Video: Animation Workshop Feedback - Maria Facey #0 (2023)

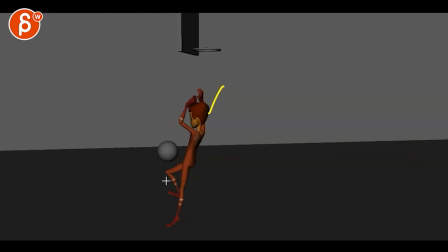8:17 And then suddenly we drop down into that, as opposed to, again, an arc. I know it's tricky because you're having the mechanics of a jump and then you hang on. So it is going to stop a bit, right? Your root is going to stop and do this. That I understand, but there's an overall momentum to the left that's going to continue.
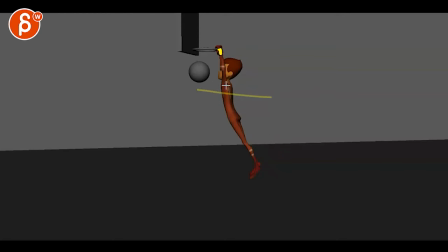8:36 So even if you're here on that next frame, you're going to have your shoulders that are being pulled up. So your body from this to this, the head would be lower, shoulders would be lower, this would be fully stretched, the fingers might be just at the edge of the rim.
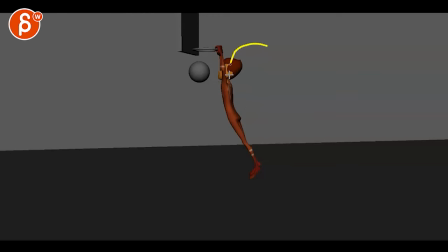8:54 You want to feel that extension and that pull gravity wise and then it's going to have a swing to go forward, but it's going to be something like this. You jump, the rim stops this, swing forward into a drop, and not what you have here, where we're doing this, stop, and then suddenly drop through there.
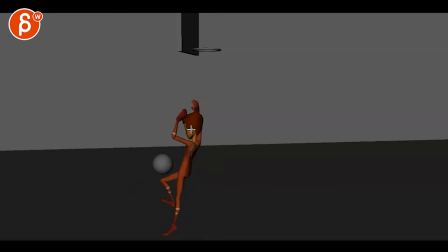9:14 So watch out for that. And then same thing here, we're having a very strong linear pop, where we don't feel the compression just yet. This wouldn't pop forward so quickly. You would have first the compression with his leg, and then he might even still be leaning back a bit.
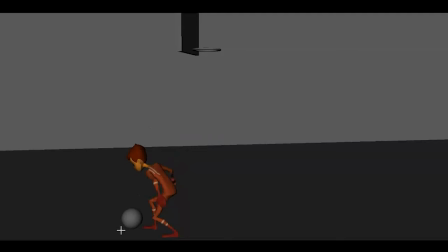9:29 And then as you come down, he will compress into this. But then we're also resting here. So if you look at the overall momentum when he jumps, it would be landing.
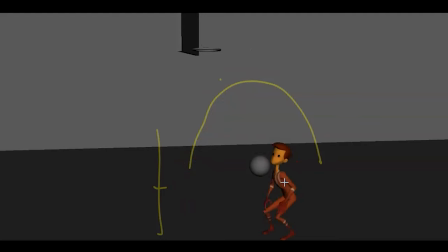9:43 Even let's pretend this is an arc that goes backwards like this, right? We're tracking this all correctly. This would be your final arc to come down. It feels more like come forward. Maybe one more step here. It feels like we have so much movement forward here, and especially with this sudden rotation forward, that
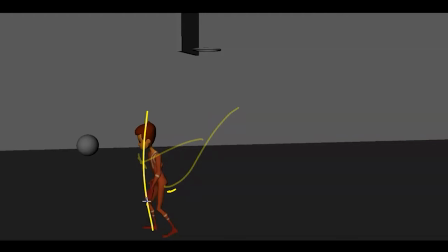10:01 for him to suddenly stop and get up is again too much of a loss of energy, where we're suddenly changing direction and resting, as opposed to that leg is going to take a step forward and it's going to end up more here. And then we cut out. So to me, that's the biggest issue.
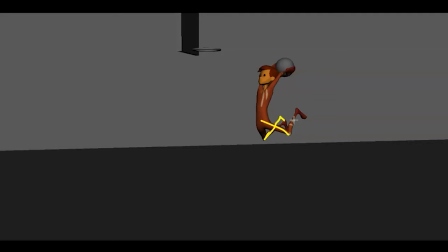10:17 There are some other things like clarity of posing, where I would have that leg up here, just for silhouette reasons. That gets a bit better. Then here I have a bit of a tangent where the shins are aligned. You have a tangent here and here. There's some stuff in terms of posing, but that to me is not as important.
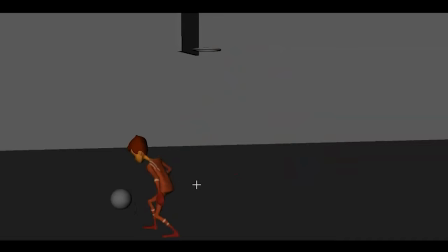10:37 Just looking at the body mechanics, it's just too rough in place in terms of spacing and weight and direction change. And yeah, that's what I have there. Let me know if that makes sense. I would start with that.
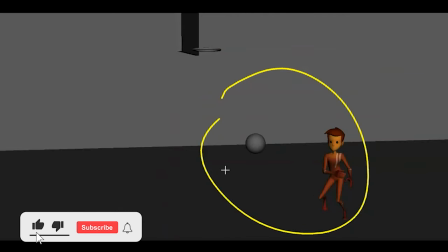10:49 You mentioned that you want to do acting shots in the future, so you can also just not keep working on this and just keep those notes in mind as you move on with the new shot,
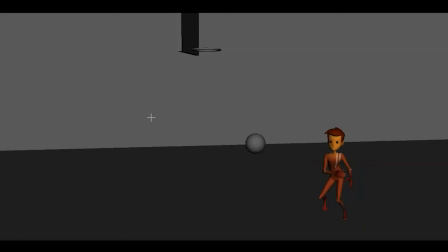10:58 but that's solely up to you. That's how the workshop is structured. And that is that for me, and that's it. Thanks. All right. There's an email. You can sign up. You can start whenever you want. You can submit whenever you want. You get 16 submissions. Either way, a like and subscribe would be awesome. All right. Thank you.